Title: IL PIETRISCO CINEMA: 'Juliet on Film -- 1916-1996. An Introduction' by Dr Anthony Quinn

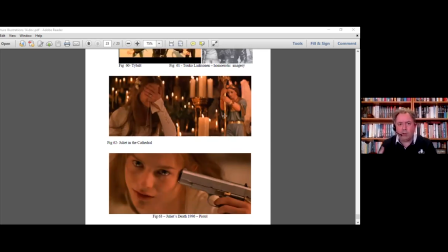There's a huge amount of edits. I can find the numbers for the talk on that. And the film was degraded as being all run around, chopped, soggy, hectic. But from that point in the film, the film gradually slows down to a very slow finale in the cathedral.
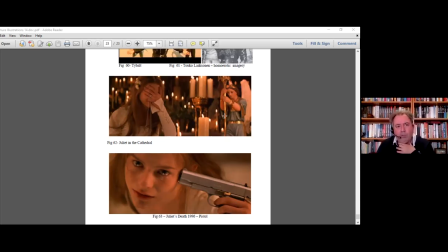A finale in a film which features police chases, guns and gangs. There's a very, very slow finale. That's highly unusual. Juliet wakes up.
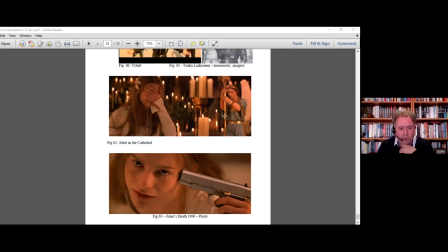She sees all these empty signs of religious iconography and the silence and she begins to cry. Her face twists with anguish and everything she's realised, everything she's striving for is lost.
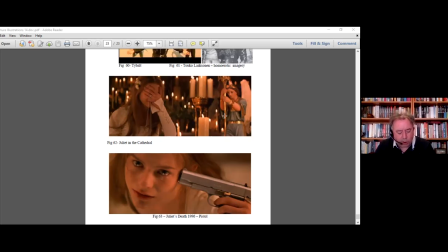Her breathing races in panic. She pulls up, she looks around at the ornamentation of death. This small detail, panic and fear, transforms this scene from what we've seen in previous films as overtly theatrical.
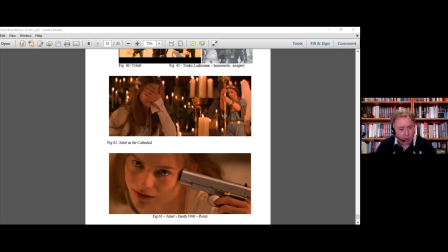Here it is intensely personal. We're intruding. We feel we shouldn't be there. And at this point, she steadies her breathing. She looks around and she picks up Romeo's pistol.
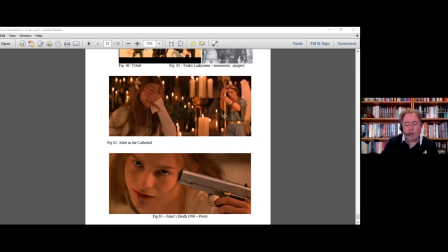She's doing this because Juliet's life, she realises at this point, Her life's journey has come to an end. She has transformed from maiden to wife to widow.
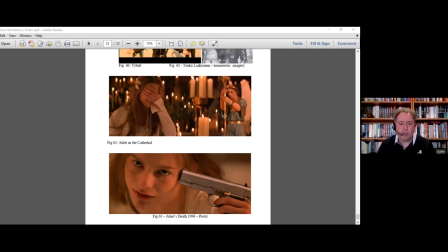But she's done it not over 30 or 40 years, as we expected, but over a period of five days. That is part of the great tragedy of Romeo and Juliet. It is Juliet's tragedy.
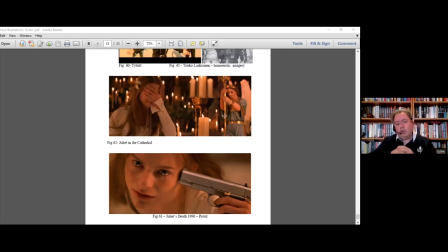She has gone through this. She has nothing left. she then pulls the gun and puts it to her temple and the audience is
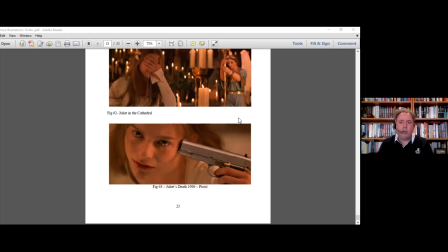horrified because we hear the gun being cocked back you know echoing in the cathedral and we become aware that we are about to witness a very real and a very violent death and we can only look on as
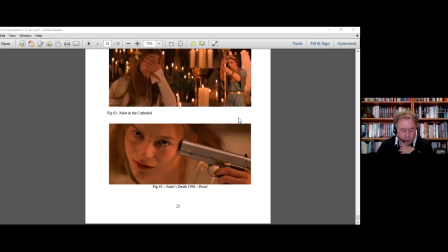horror she places the gun to her temple, looks to the heavens and pulls the trigger and the shot echoes around.
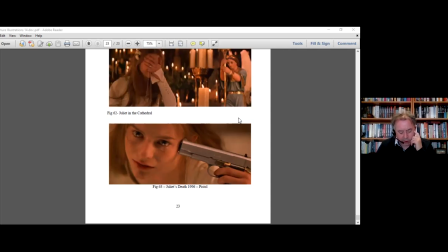Juliet's love may be eternal, but her life's journey reached its end. That is the very core of the tragedy of Romeo and Juliet. It is one of Shakespeare's greatest tragedies. It's one of the most adaptable, it's one of the most flexible that people can use,
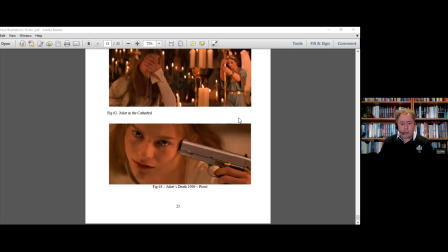and I think it's one of the greatest plays ever written so thank you very much for listening to me race through that and if you get any questions i will do my very best to answer them thank
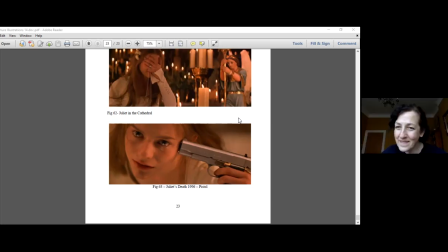you thank you very much um tony that that was um very rich um very interesting and because you went through four films um i apologize for the pace i know i was going so far it's a teaser trailer for the other lecture
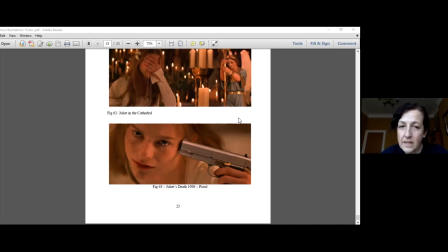yeah I mean and you actually paused enough on each of the films I think to you know kind of draw out the differences and the contrast between the four of them so it worked really well um so
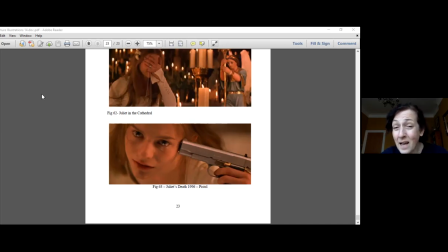thanks again and you know I'm going to open this with a question and then I would love to have people from the audience as well to ask questions but I'll open it up just to break the ice and if we stay on the same
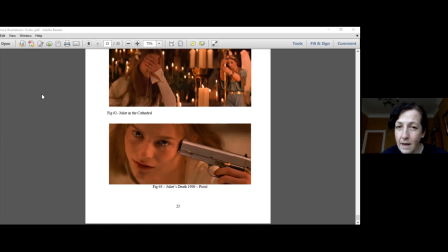on the same pictures that you're showing there I'm really quite intrigued by you know because you've talked a lot of contrast and influences between art architecture paintings and and the productions the four different productions
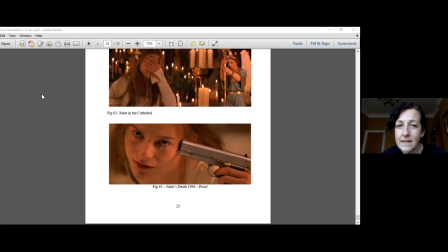of Romeo and Juliet And here on the second last picture,
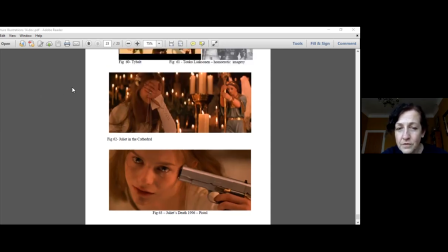as well as all those beautiful candles that, you know, because it's not in a tomb, but it's in a cathedral, they set the atmosphere.